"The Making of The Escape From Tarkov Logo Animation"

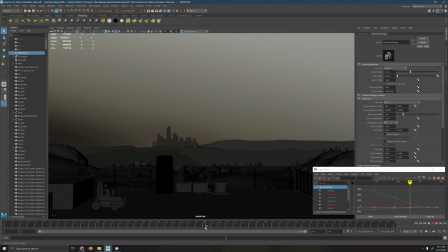[4:10]
You can see some cargo boxes, a factory of sorts. Panning out more reveals the construction zone and later the city.
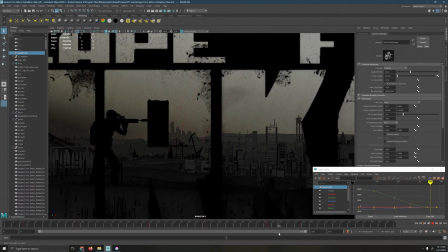[4:16]
Even some character models can be seen in their low poly fashion. The city's a bit funny in a way.
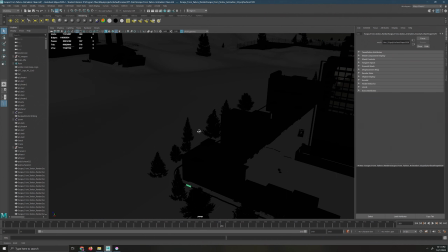[4:21]
It consists of a lot of copy and paste buildings with some objects inside them. On closer inspection, the buildings are more like cubes with holes punched out.
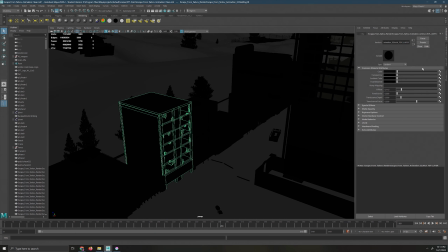[4:28]
There's a lack of detail placed on the interiors and even the bases of the building, and they don't even have real entrances.
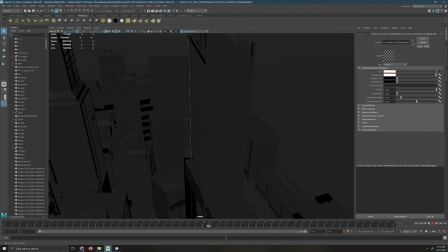[4:34]
The camera would never spot these details due to how the scene is composed. Something else to note is how I got the buildings to have the yellow haze coming through the windows of the taller buildings. I chose the cheapest option of render times and just had a transparent yellow plane help with that illusion.
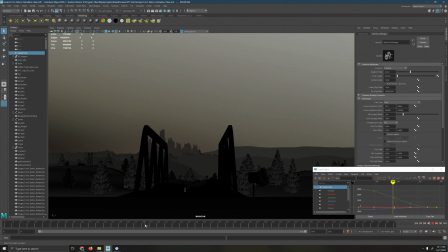[4:48]
You can see how the plane is just behind the windows and gives that extra yellow color from the original logo. The camera is animated very simply. The starting point looks up slightly in the beginning, pulls back to reveal more and more of the scene, passes through some objects for some visual flair, and then finally holes on the final sill of the logo.
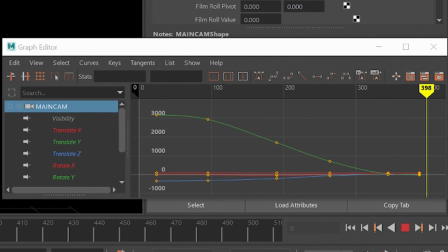[5:05]
I won't get into too much detail, but this is accomplished by setting keyframes, starting one at the very beginning and then one at the very end. To help guide the camera along the path I intended, I made sure to place a few more keyframes in between the original two.
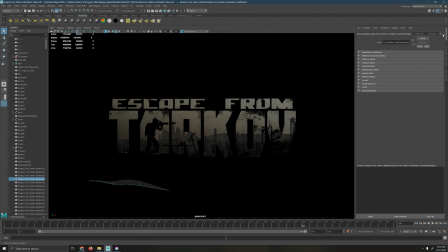[5:19]
At the end of the animation, I have the camera pan out completely to reveal the Escape From Tarkov logo, which is accurate enough to the original. One of the things I did at the very start of the project was perfect that final shot,
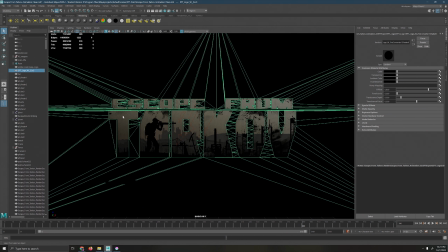[5:30]
meaning I had every object in view of the camera in that moment, and then built around before adding any other assets to the scene.
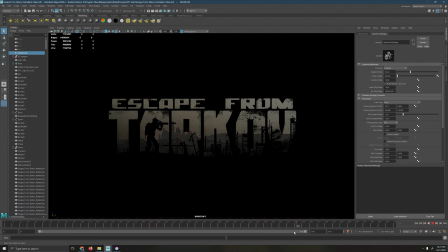[5:37]
A fair bit of time was spent in that final shot moving certain objects until I got the desired result.
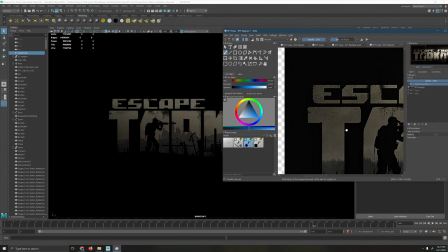[5:42]
I found this to be the best way to do it. Also, those red arrows pointing diagonally are just the light direction in the scene.
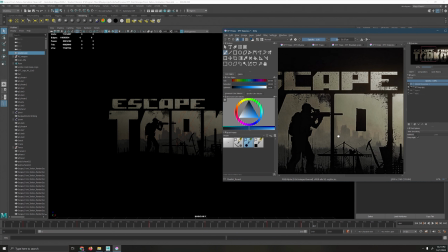[5:47]
I'm sure many of you notice how not all of the black speckles on the logo are 100% accurate, and that's true.
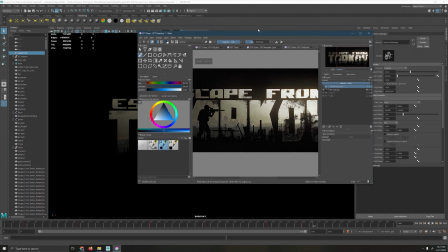[5:53]
It would have taken me far longer to have done so, and instead I opted to get the larger or more important speckles to be more accurate than the lesser ones.
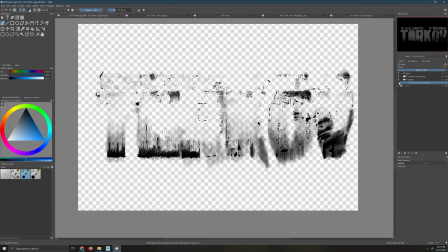[6:00]
And since I made this more for fun, I did not feel pressured into making it look 100% identical, again taking some creative liberties. And that said, I had traced the original logo with transparent cutouts to see the world behind it,
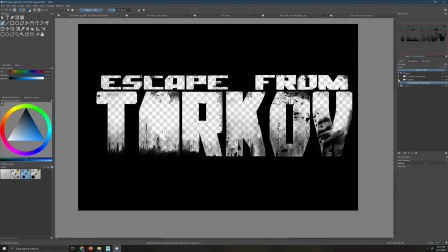[6:13]
much like the beginning of the video, though I would now do this in video editing software.
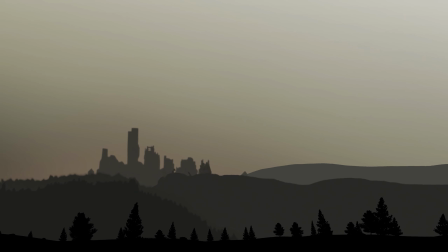[6:18]
After about 4 months of on and off work, mind you I was in high school at the time, I finished working on the scene and let it render out.
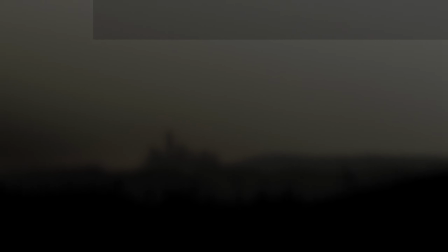[6:27]
So that is how I made the Escape From Tarkov logo animation.
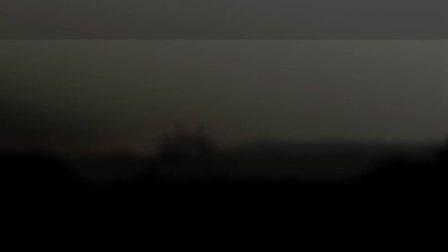[6:30]
Thank you so much for watching, and hopefully some will have found this to be informative, and will give an idea of how to do something like this on their own.